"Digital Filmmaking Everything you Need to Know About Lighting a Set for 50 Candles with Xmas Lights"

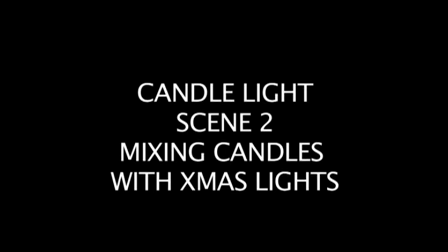[0:02]
Hello, and thank you for choosing to watch Candlelight Scene number 2. This is where we mix the candles with the Christmas lights.
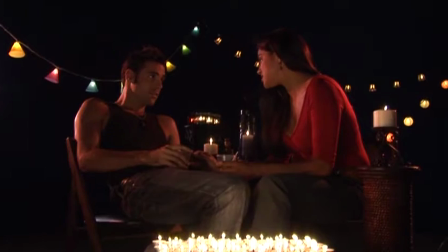[0:08]
So we'll teach you how to light the background based on motivation from the Christmas lights.
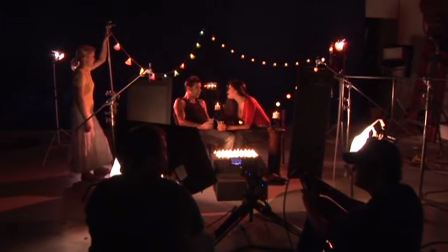[0:13]
This is the actual shot, as you can see it. This is the behind the scenes of the shot.
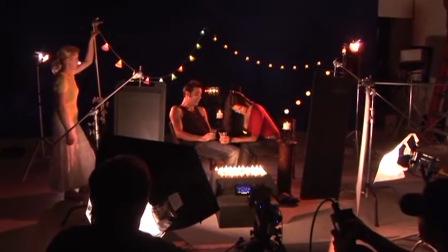[0:17]
We're going to go through the lighting step by step in the actual field.
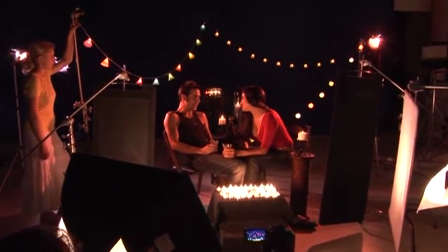[0:21]
So we're not going to do any more prep before, because this is a short piece, and actually the rest of these pieces from now on are all short.
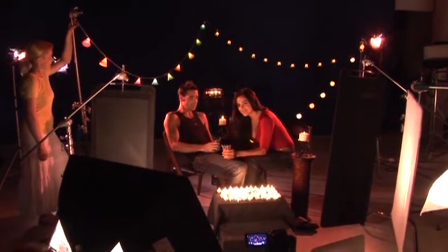[0:28]
So we're going to take care of all the teaching and all the learning in the field as we go step by step, watching how we did this, and then we'll do like a little wrap up maybe at the end.
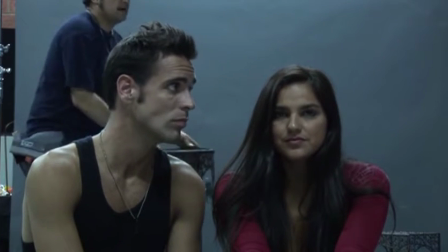[0:35]
The one thing I want to show you real quick before we get started is where we started from. This is the actual shot that we started with, and of course you already know where we ended up.
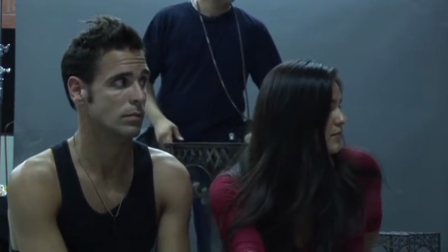[0:44]
So if you're interested in finding out how we ended up with that final shot, go ahead and watch this. About 14 minutes.
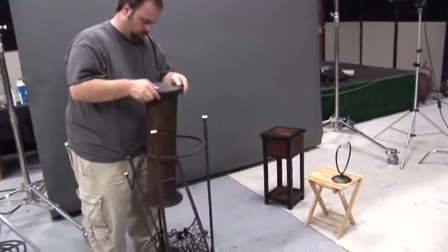[0:51]
And getting it ready. All the pedestals that we're going to use, everything is going to get set up against this dark gray background.
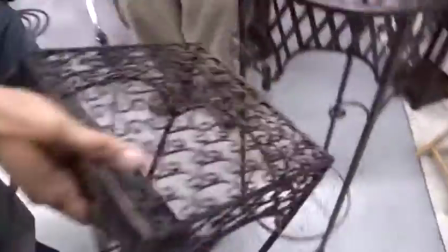[0:59] Give about 2 seconds. Okay.
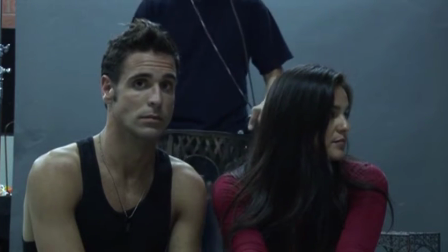[1:08] Move it into the center between them, and you can kind of see on the monitor where it is right between them. A little bit further back, right there.
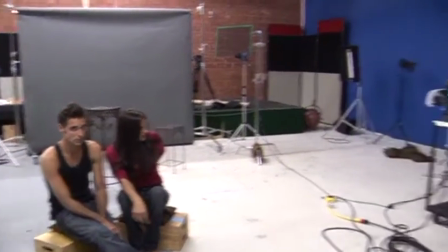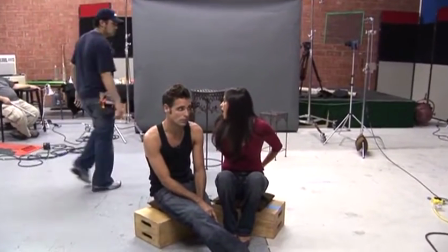[1:22] Okay. Actually, even further back and a little bit to the left.
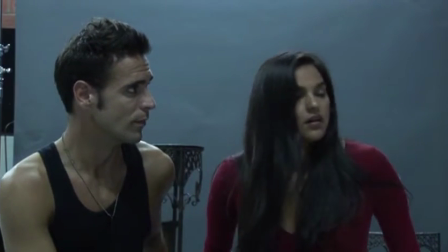[1:28] Right there, so you can just see the edge of it, you know?
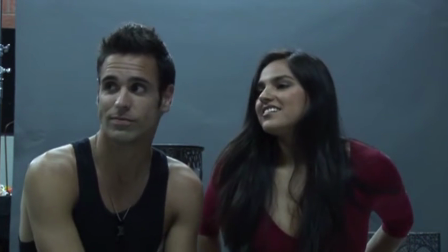[1:31]
At this point I realized that there's just not enough background there in order for me to have the expanse of this shot the way I wanted it.
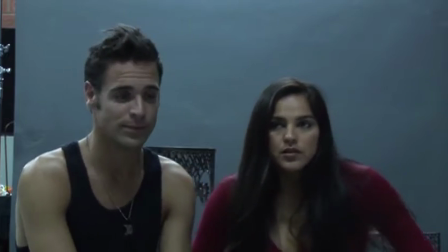[1:38]
There's just not enough room. I can't get the chairs in there, the Christmas lights and everything, so I had to make a command decision at that point and just switch over to another background entirely.
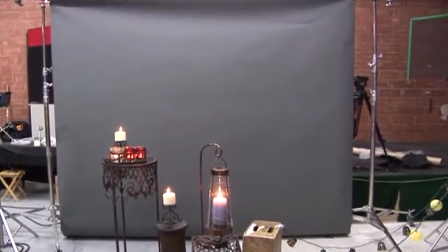[1:46]
Cannot get the subjects in here, as well as the candles, as well as the background. It's just too small.
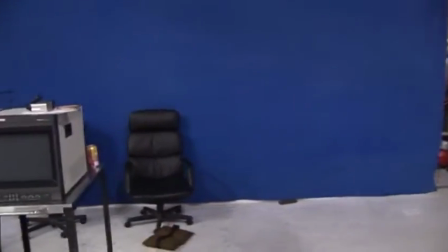[1:52]
It needs to be about twice as wide almost. So we're going to flip over to this background right here, this blue background, which might actually help us a little better anyhow.
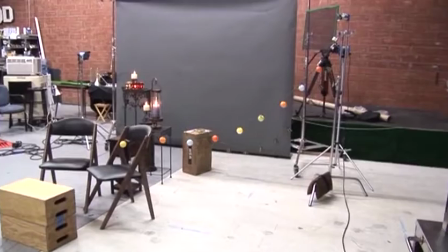[1:59]
It might look a little bit nicer, kind of like a night sky. So we're going to flip over to this side and move everything over to this side instead.
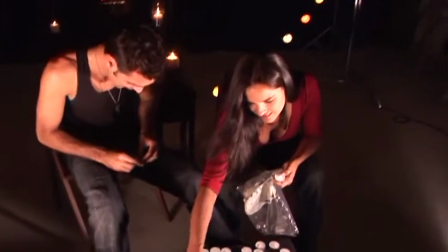[2:05]
Since our lighting tech were busy doing the lighting and helping out with everything else in the gear, we asked the models to go ahead and set up all these little candles.
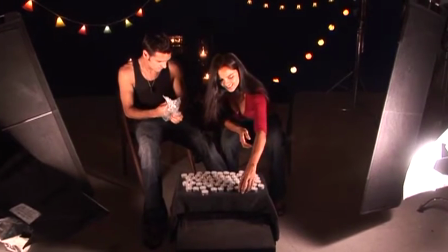[2:14]
These are just little tea candles from IKEA. The whole bag was like $3, and it created that bouquet of light in the foreground.
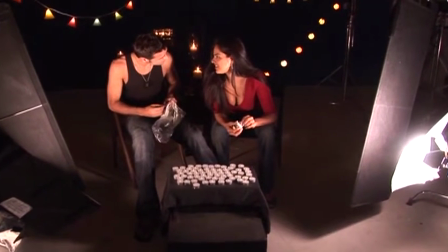[2:19]
I intended it to look something like a birthday cake, like maybe they're celebrating something up on the roof of a building with the wind blowing behind them.
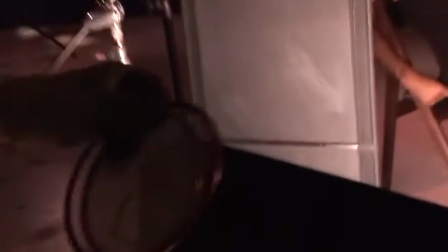[2:26]
Don't forget to always use gloves when you handle scrims. These hot scrims are extremely hot.
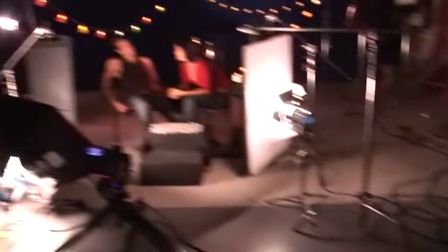[2:30]
Always use gloves when you handle them, pull them out of the lights. As you can see right now, the shot's looking really nice in the monitor.
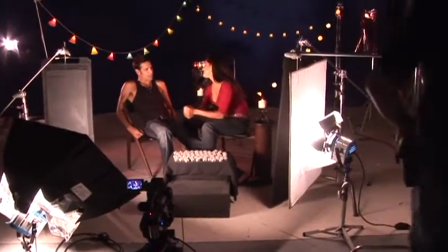[2:36]
We have a really nice layout. Everything's looking really good, ready to go.
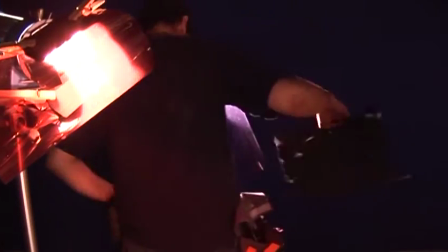[2:39]
There was just one last thing we needed to do, which is to send the lighting tech around to all the lights and make sure that they're not spilling any extra light onto the floor.
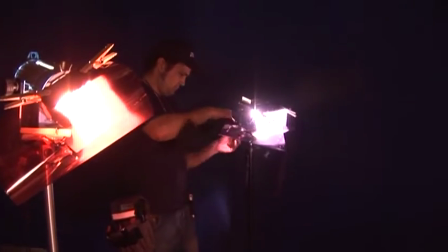[2:46]
So what he's got right there is a sheet of that black wrap, or Cene-foil, which is just that black foil, and it's really heavy duty.
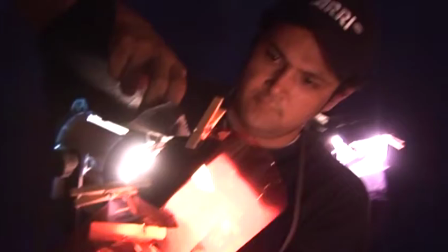[2:53]
And what he's doing is he's taking little strips of it and wrapping them around the lights where they're spilling light on the floor.
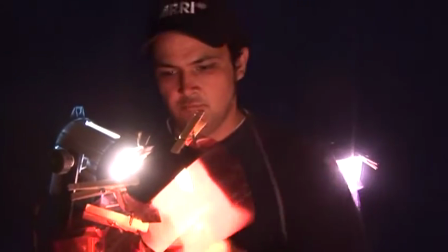[2:59]
What that's going to do is it's going to keep that light off of the floor, which is normally ruining kind of the illusion of them being up on a roof or something like that.
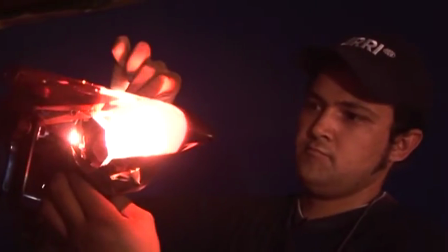[3:07]
It's going to expose the floor. It's also going to reflect light from the floor back into their faces and ruin our lighting.
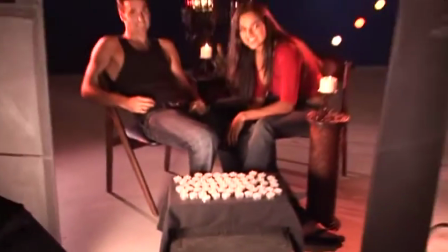[3:13]
So let's head back to the set right now and see what's going on. Okay.
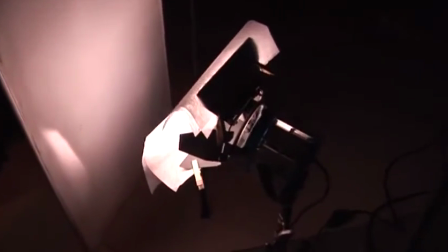[3:16]
So let's go to each one of the individual lights and show what we did. We have a 300 watt fill light, which is going through tough spun, going through a silk, double silk.
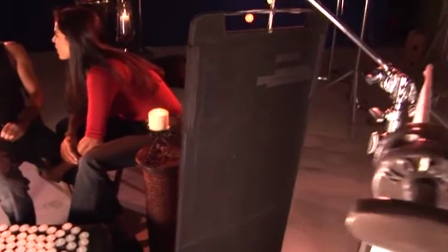[3:25]
And that is also being knocked down by this flag to keep it off of the background.
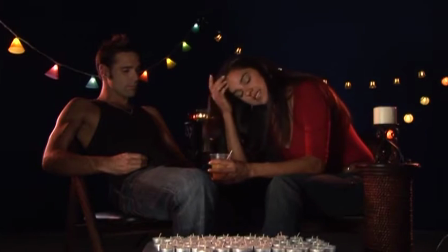[3:33] That's a happy thought. Thank you for that.
So we're going to go ahead and strike the fill over here on and off so you can see exactly what it's doing.
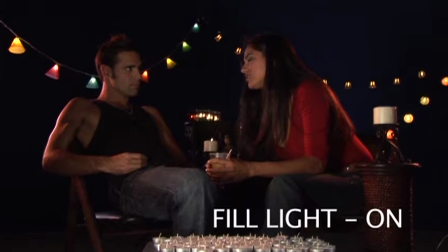[3:40]
Now we didn't need a lot of light here as fill light. We just wanted a little bit. So we wanted a little bit of light. 300 watt piece was just fine, you know, was enough. And we wanted to break it over a very large area. So we diffused it first with a tough spun and secondarily with the large silk, because we want it to be spread over a very large area.
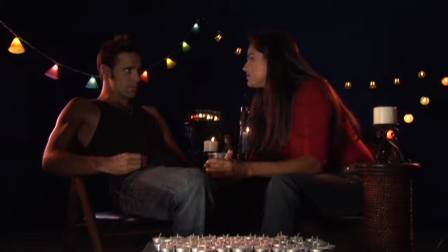[3:58]
You can see when we turn it on and off, it's not making a huge impact. It's just making a little bit of a difference just to kind of peek into the shadows a little bit and bring up the levels.
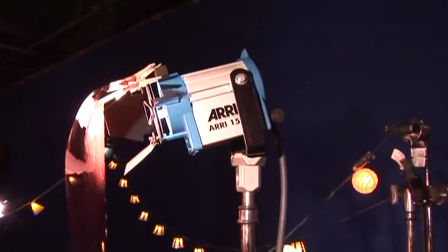[4:06]
Now we move on to rim light. This 150 right here.
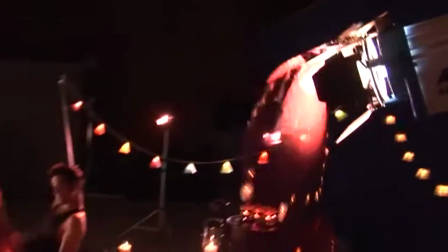[4:11]
RE150, and that's going through this amber gel, and that is acting as their rim light right there. Cool. We have all of our Christmas lights right there, and what we have over here is our other 150.
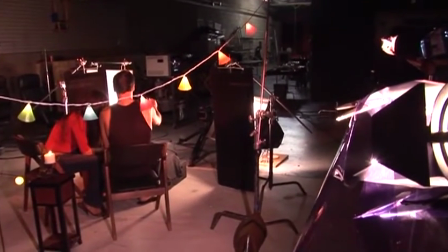[4:32]
Cool, thank you. And let's see what this one's doing. Going cold.
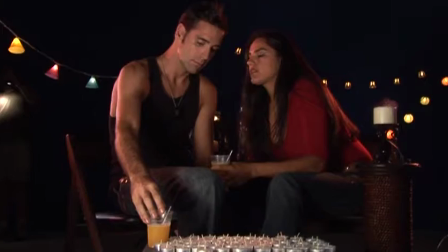[4:40]
Striking. Going cold.
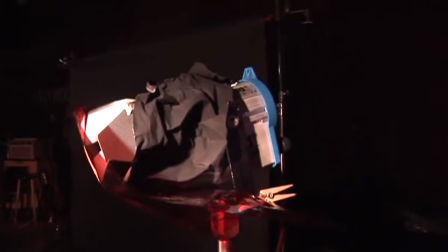[4:46]
And Striking. we go to our final 150, which has some black wrap on it right there.
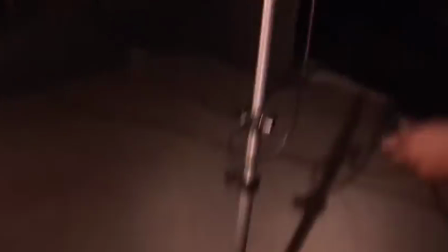[4:52]
And the black wrap is making it so that the light isn't spilling from the instrument and down into the floor. We don't want that. So we put some black wrap on it right there so it doesn't spill.
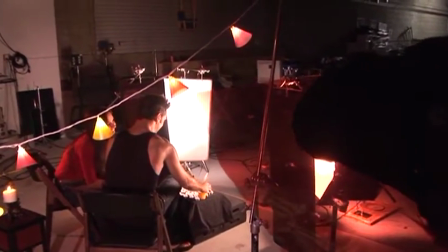[5:04]
It is also going through an amber gel right there. Okay, let's see. Striking.
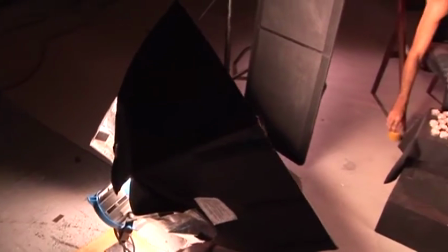[5:12]
Striking. Striking. Okay. Our final light right here is our 650.
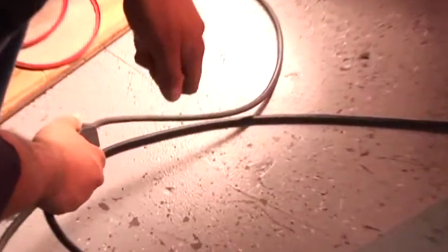[5:20]
And so you can see that this one's going to be, of course, the key. It's the largest light on the set. It's 650 watts, going through just one layer of diffusion, just to kind of soften the light a little bit.
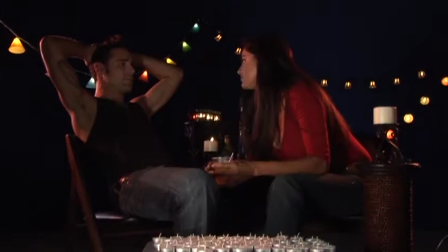[5:28]
The reason we chose a much larger, softer source, which is the chimera, as opposed to just a piece of diffusion like we did in the first candle scene, is because this is a lot of candles,
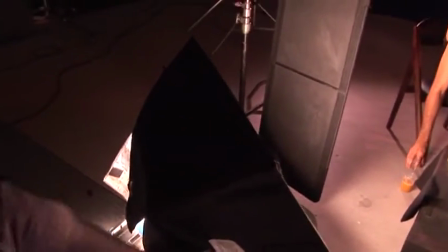[5:38]
which are going to make a much larger, softer source. So we have to mimic that larger, softer source.
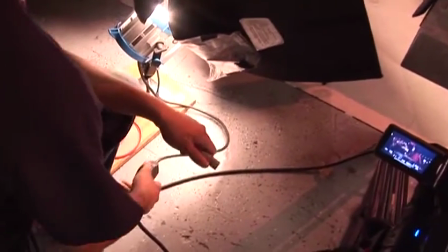[5:42]
In the first candle scene, we're just using one candle, maybe 2 or 3. So that creates, a very small source of light.
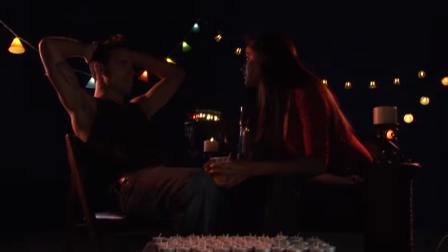[5:49]
It's going to be very sourcey. It's going to create deep, dark shadows. But in this case, if we were there with them on the roof and had all these candles there, it would be a much larger, softer source.
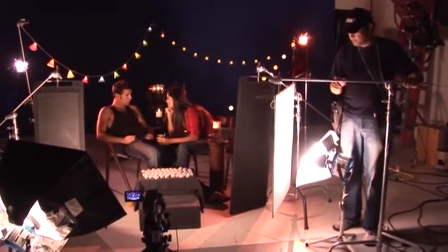[5:56]
Now we're going to show you the action of the flags and the silks in the set. Let's see what the silk is doing.
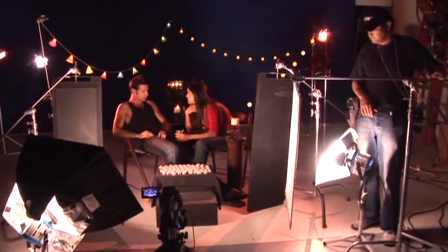[6:01]
Anytime you're ready, just swing it out and swing it back in.
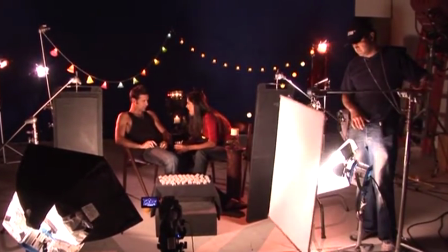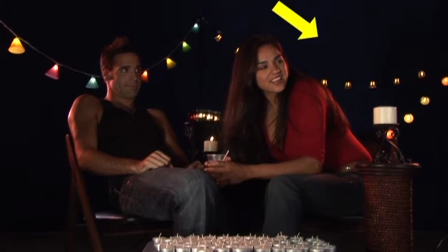[6:11]
And then each one of the flags, can you take the flag away, please? Or swing it out. Okay, here we go.
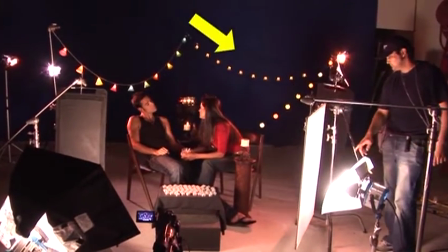[6:18]
And back again. And out. And then back in.
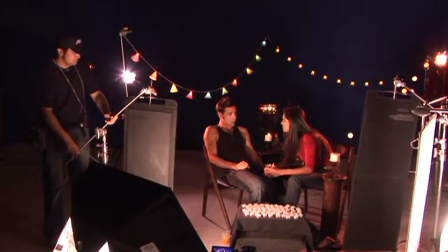[6:29]
And back in.
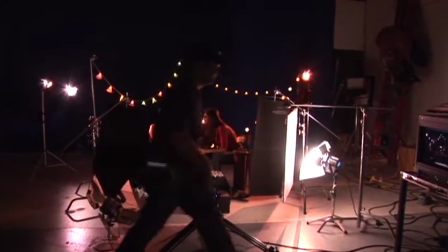[6:34]
Okay, now kill all of our instruments. Now the reason we're turning off all the lights is we're going to go ahead and light the candles right now.
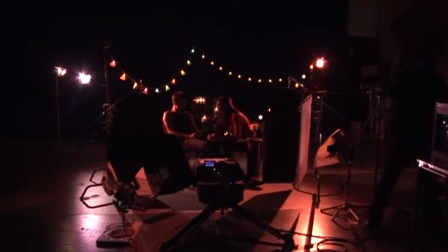[6:41]
We just wanted to prove that you can do all the lighting and everything that you need to do on the set before you even light the candles.
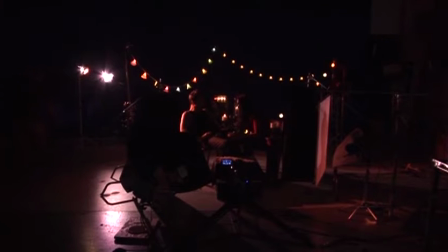[6:46]
And lighting the candles themselves is going to help the illusion a little bit, but is definitely not necessary. The candles themselves are not putting out enough illumination to actually light the subjects themselves.
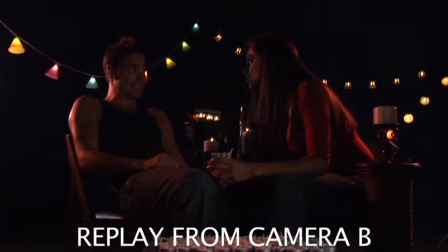[6:55]
However, you do need them as motivation for your lighting, otherwise it just won't look like candlelight.
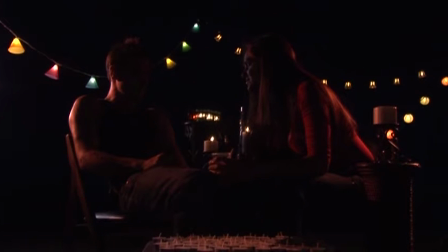[7:00]
You have to have the candle actually in the shot to provide the motivation. And also you need henceforth the Christmas lights themselves to provide motivation for the rim lights themselves too. Otherwise the rim lights are just coming in and everybody's saying, well, where are these lights coming from? There's no motivation for any of this lighting.
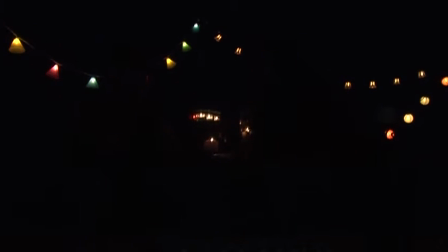[7:15]
However, you don't need to actually have the candles on the entire time when you're doing your lighting. What that's going to do is going to save you money, because that means you don't have to keep pouring bags and bags of candles into the scene as you're doing your lighting.
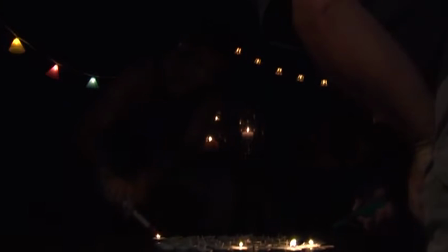[7:26]
These things aren't going to last more than about 45 minutes, so you can probably go through 2 or 3 bags of candles.
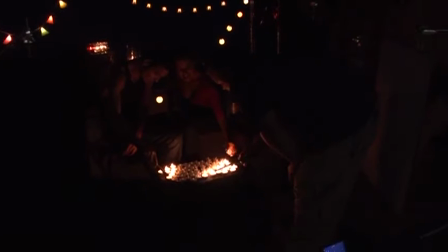[7:31]
The other thing is the smoke from the candles might make somebody sick, and also it causes a potential hazard.
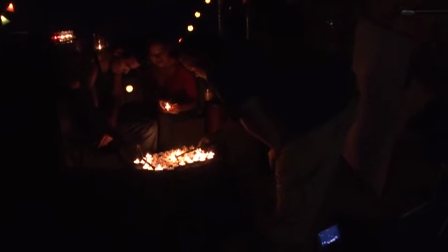[7:37]
I mean, what if somebody brushes up against one of these candles and then they all kind of topple over, and then you've got wax and everything everywhere.
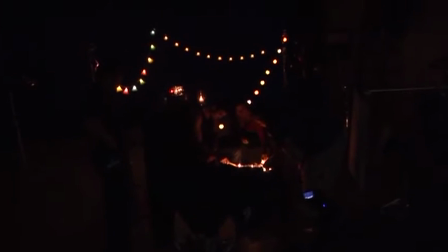[7:45]
So what's the point? You know what you're doing. You don't have to have these things on the entire time when you're doing your lighting.
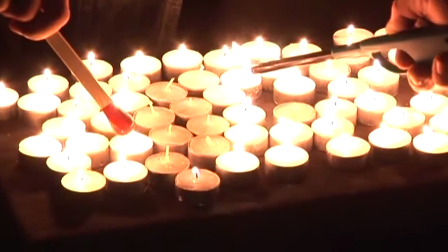[7:51]
You've got your motivation. You know what you're supposed to have as far as the light source. You can go ahead and do your lighting, and then when you get done, get everybody together like a team.
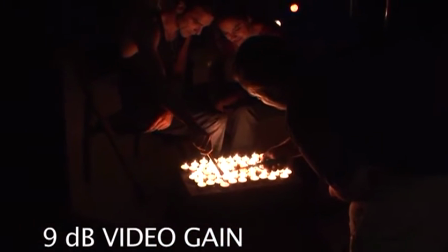[8:00]
Go ahead and have them light up all these candles and have fun doing it. You can see that they're all having fun doing this.
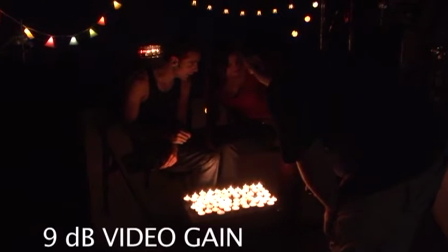[8:04]
This is at about 9 decibels a gain, and then we're going to go ahead and get back to the set right now,
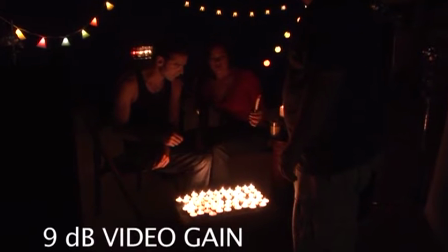[8:09]
and we're going to do some gain studies with the main camera to see just how much light is coming out of these candles.